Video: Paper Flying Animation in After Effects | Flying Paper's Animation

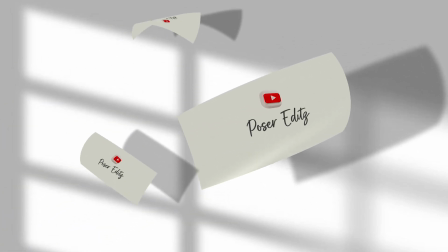0s
In this tutorial, I'm going to show you how to create this kind of amazing paper fly animation very easily using After Effects.
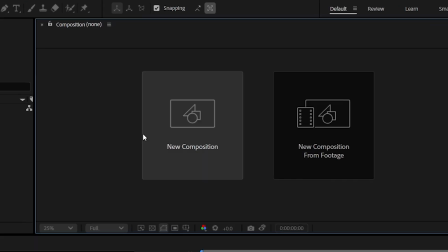5s
So without any further ado, let's get started. Create a composition with a 16:9 frame size ratio.
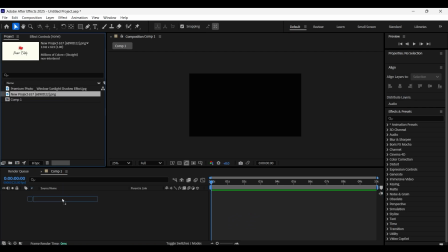10s
And then I would like to import these two images. One is a background and the other one is a paper. Import the paper PNG and then scale it down a bit.
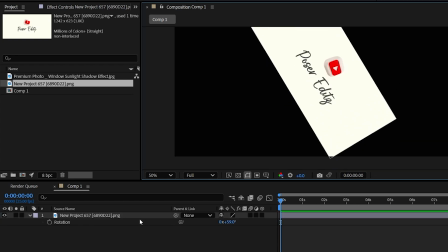18s
When you rotate the screen, it should not go out of the frame like this. So scale it down even more.
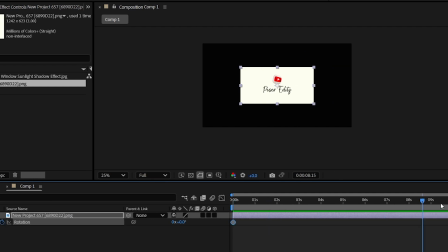23s
Now reset the rotation value and then add a keyframe on the first frame. And then come few frames forward and let's give it a 1 cycle rotation.
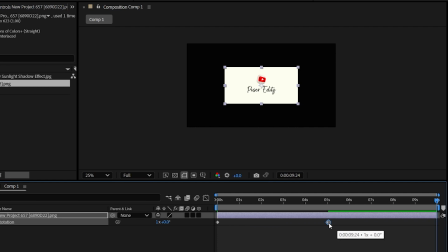30s
Let's have this keyframe on the 5th/2nd frame.
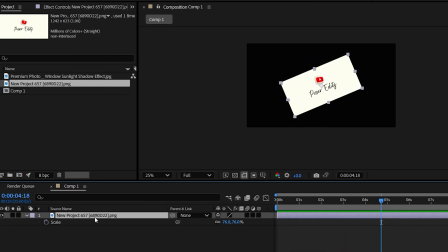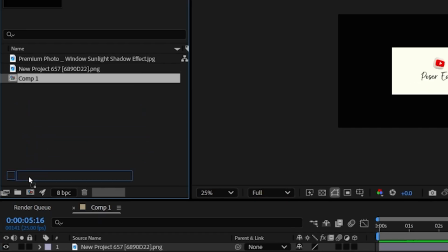38s
Now drag this composition one and drop it on the new composition icon to make a copy of this composition.
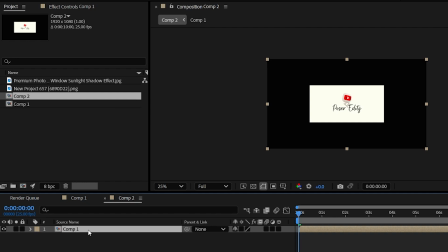43s
Now let's animate the position.
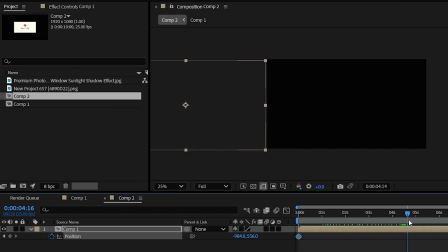45s
Place the image on the left and add a keyframe on position and then come to about 5 seconds forward and position the image on the right side just as so,
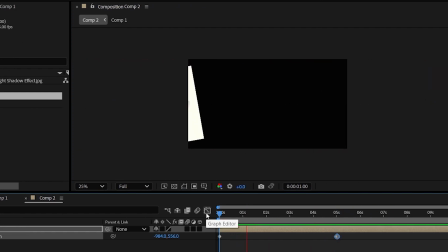53s
so that we can get a swipe right animation.
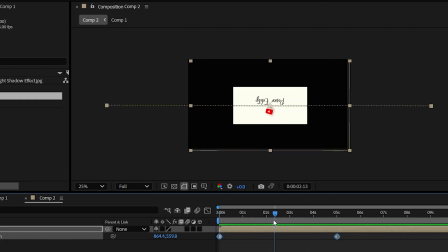60s
But here the path line is linear. Let's make it a bit curvy to make it look more realistic.
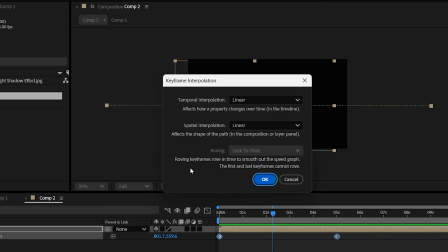66s
Right click on the starting point and go to keyframe interpolation and change the spatial interpolation to bezier and click on OK. Now we get two handles on each pointer and just adjust the path.
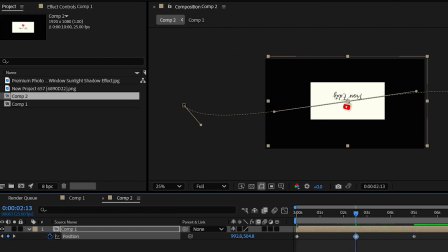81s
And right about on this frame, add another keyframe. Now select all the keyframes and press F9 to easy ease.
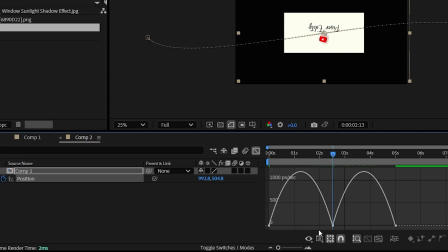87s
And then go to graphs and adjust the graph as shown here.
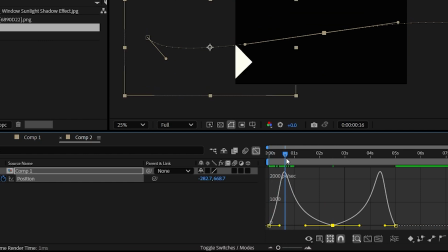91s
And make sure you're on the speed graph so that right when the paper comes at the middle, it has some slow motion. It gets more time rather than rushing out very quickly. So yeah, here we go.
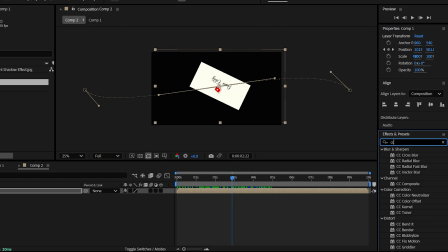103s
This is what we have got as of now. Now go to effects and presets panel and search for the CC cylinder effect and just drag and drop it on the layer.
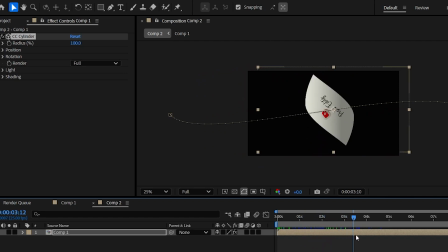110s
And then immediately we get a curvy paper effect like this. Yeah, it looks good. You don't need to change anything here.
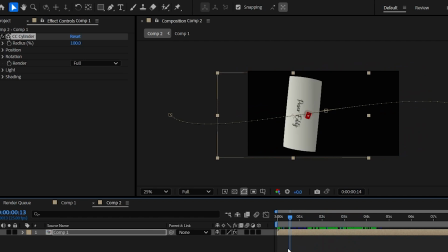116s
I mean, it looks already good and real. But if you want, you can customize it.
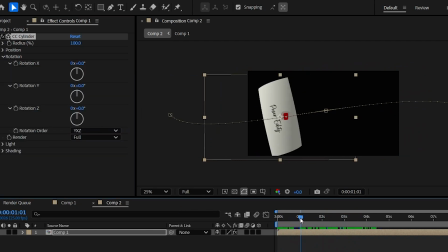121s
Open its rotation properties and right when the paper enters the frame, add keyframes on X, Y and Z rotational values.
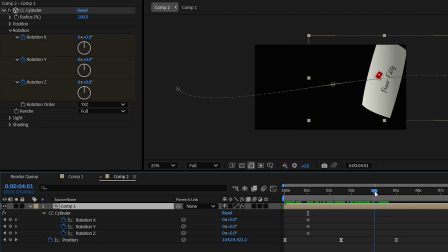127s
And now press U to open the keyframes. And then right at this frame, add the keyframes again.
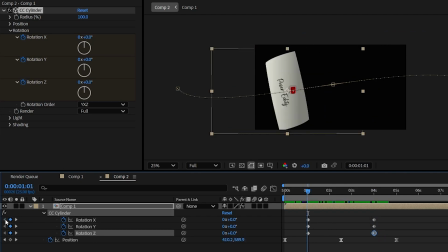134s
And now come to the first keyframe position. And let's give it some random rotation values.
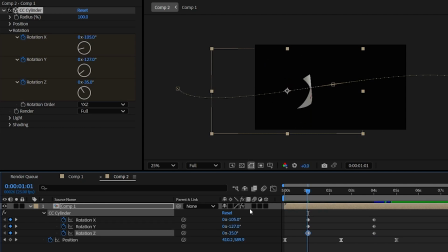139s
Make sure the rotation values are negative for the first keyframes. And then come to the second keyframe position and give it some random values. But this time, make sure the rotation values are positive. Now place these keyframes on the 1st and on the 5th/2nd frame.
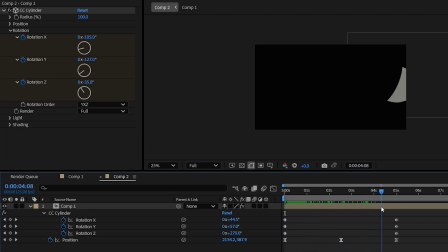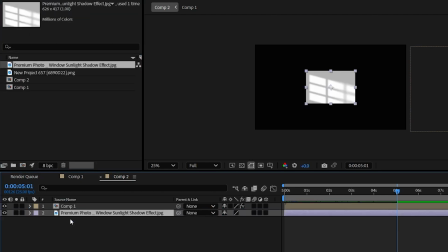162s
I forgot to add the background. So scale it up until it fills up the composition area.
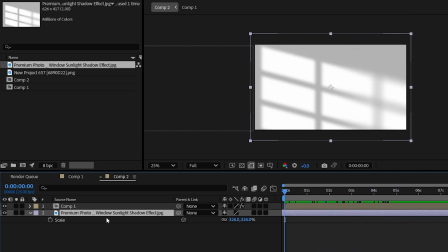170s
Yeah, it looks much better now. Now let's have some more paper copies.
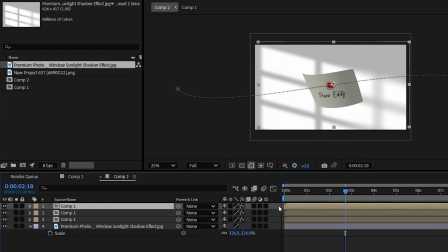175s
So duplicate the composition layer and then offset them as shown here and then scale them down.
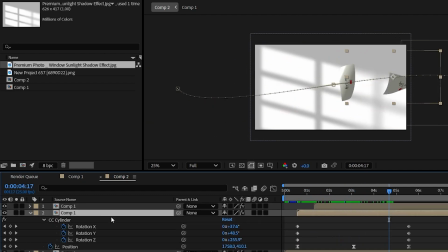189s
But here all the papers have the same kind of rotational movement. Tweak the rotation values so that these papers will have a different kind of rotational movement.
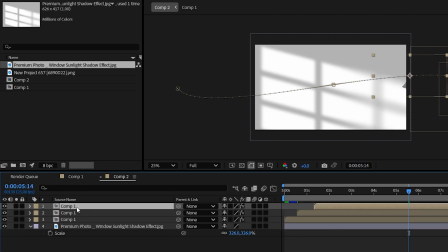202s
Do the same for this composition as well.
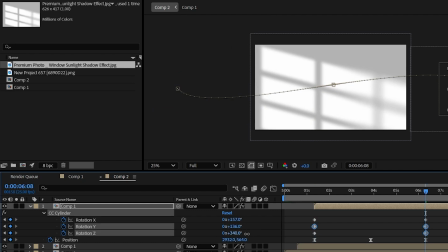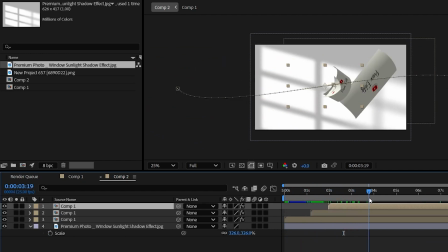214s
Let's offset them even further. And also tweak the path line.
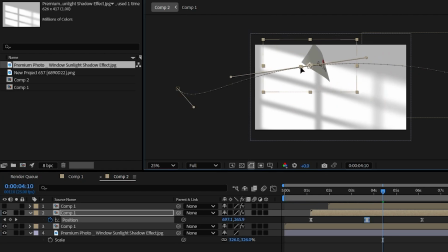220s
I forgot to mention that. So that each paper will have a unique rotation.
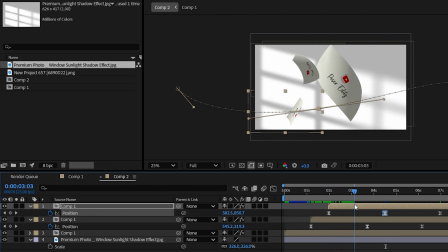229s
And after that, place the OG paper layer on top of every layer.
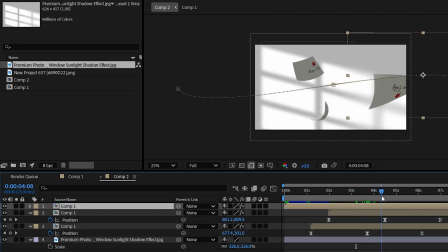Now let's scale it down a bit and adjust the path line if needed.